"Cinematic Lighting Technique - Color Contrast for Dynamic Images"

What's going on y'all? It's Ash Innovator, the designer DP coming at you with the best damn cinematography channel ever. Can I get an amen? Can I get an amen? Alright y'all, big shout out to the congregation. So today I want to talk to you a little bit about using color contrast to create more dynamic imagery. Now I'm not saying using color instead of lighting contrast, but using it complimentary with lighting contrast to help make give your images a little more cinematic depth. Now the most common of our color contrast that we see day to day is blue and orange. My skin, your skin, most human beings skin all has a warmth to it. There's a little bit of a orange tint. Now when you go outside the sky is blue.
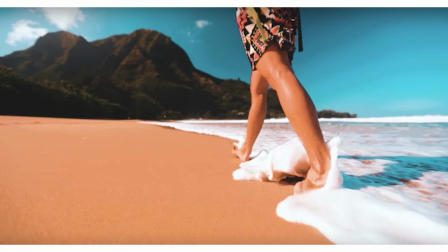49s
So we see this blue and orange effect going on all day and then most of your favorite films like especially all these high action thriller Michael Bay Films,
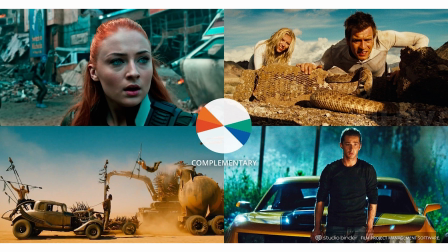58s
they all have this blue and orange contrast and usually it's enhanced through the color process, but that's what we see, it's a common thing. I'm gonna kind of take that theory and I'm gonna use that to just help create a little bit more separation between our subject and our background.
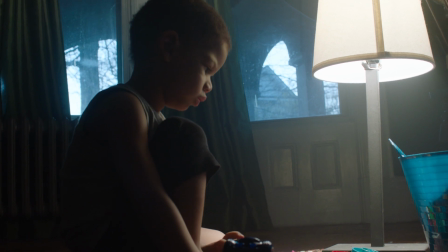73s
Check out how I'm using color contrast to create a more dynamic image right here.
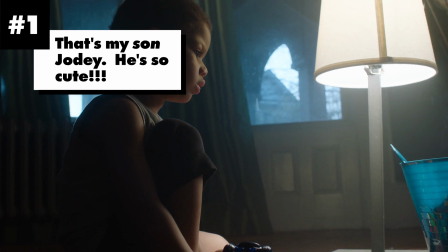77s
I'm not using RGB lights, this is simply just a separation of color temperature. You see this lamp?
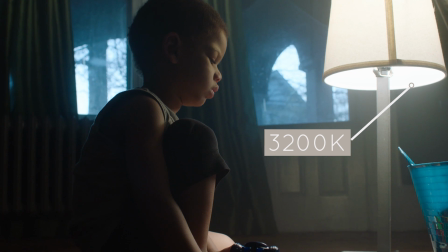83s
This is a 3200 lamp. Outside, we have something about 5600.
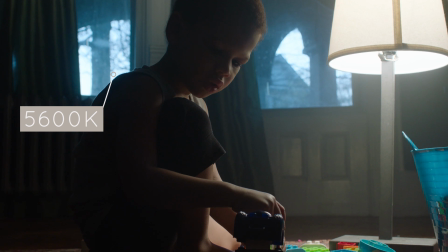87s
I wouldn't be surprised if it's a little cooler than it usually is just because the color in the sky right now, and you see this falling onto our subject.
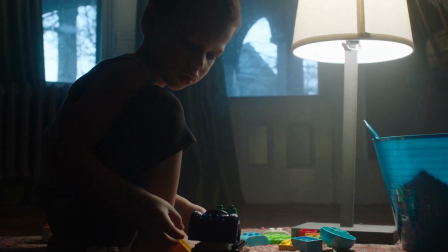94s
Using basic orange and blue colors to make a more dynamic image while keeping it natural.
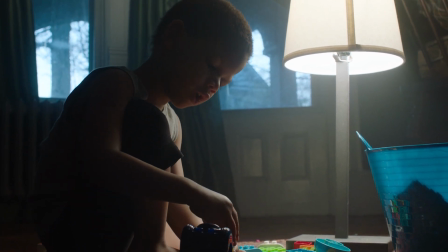99s
I'm not talking using color lights. I'm keeping things real natural in Reggie Miller with this 3200 bulb and the natural blue sunlight coming out the window. The beautiful part about this, I'm doing this with one light and one flag. This warm tungsten light is lighting our character and what makes it really fun is that we actually have the lamp in the shot It's motivated and that allows us to get a little bit more creative Look how hot I can make it like I can make this a really bright blaring light and
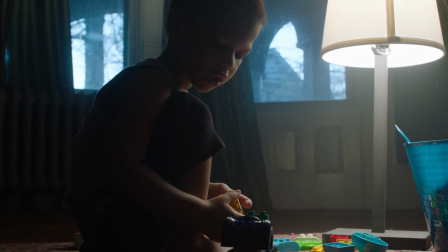128s
it looks natural It feels real. It doesn't feel too over the top now Stylistically for me. I like to see the light like I want to feel the light I kind of use the light like it's another character in the room or it's another enhanced part of the story Like, I want to feel it. I want to see where it's coming from and I want to feel its energy. And that right there is just my style.
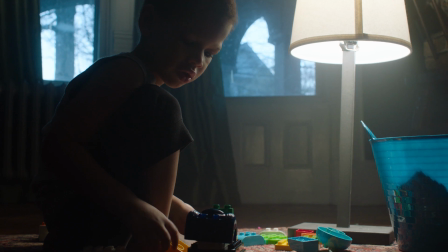146s
That's my own personal thing. Now, we frame this practical behind our actor. So, it kind of creates a backlight.
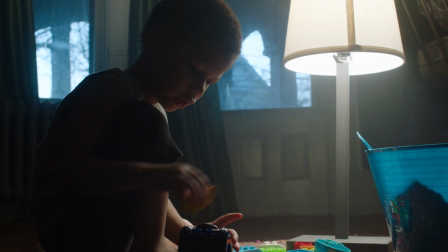152s
This way allows us to keep the camera pointed in towards the shadows and that gives us a little bit more of a dramatic image. We have our actor Jody framed with his silhouette against the window. So, this light is coming in. This blue light from the window is just kind of beaming on his back just a little bit. And that just creates like a little rim and it gives like a nice little pop.
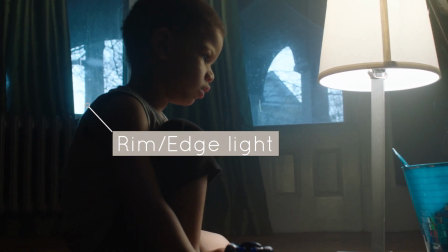171s
I think that looks pretty nice. It adds a little bit more character, a little bit more depth, and then you see this foreground is lit by this warm tungsten color. And especially if you don't have like a bunch of toys on hand to light and get all fancy, this is a great way to simply create some some color contrast using God's natural light, right? There's other ways you could do this. Like you could push an M18 through something or another big light through the window. You can get fancy and create a grid on top and do some more backlight with some richer colors to really create that depth. But I think if your resources are limited or your time's limited, or if you're just trying to use what you have on hand, this is a beautiful way to get this done. I mean, look, we're using this with just one light, one practical bulb, and we've created this.
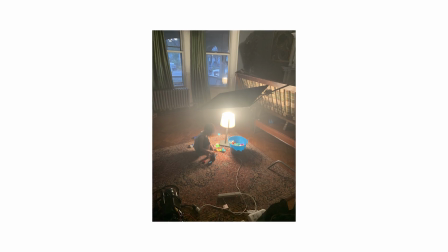218s
Let's talk about this flag. Flags create shadows, shadows create depth.
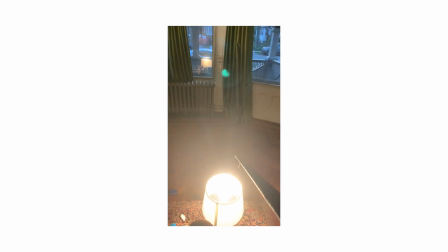223s
So what naturally wants to happen is my practical light wants to shoot up into my white ceiling and fill the overall room,
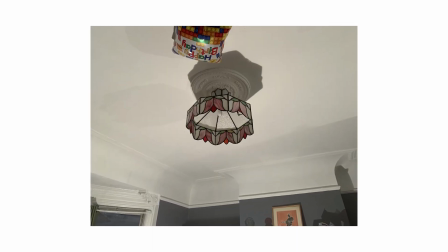231s
and then that's just gonna lighten up my shadows. I don't want that. I wanna control this light. I want this light to live in its own realm, in its own world, and do its own thing.
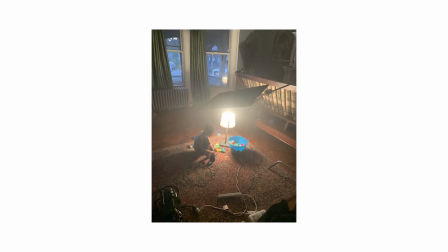242s
So we put this flag, this is a 24 by 36, on top of this practical,
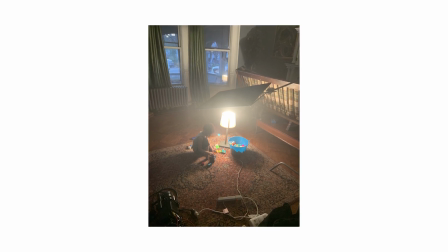247s
and that stops all the light from hitting the ceiling and just controls it where it is.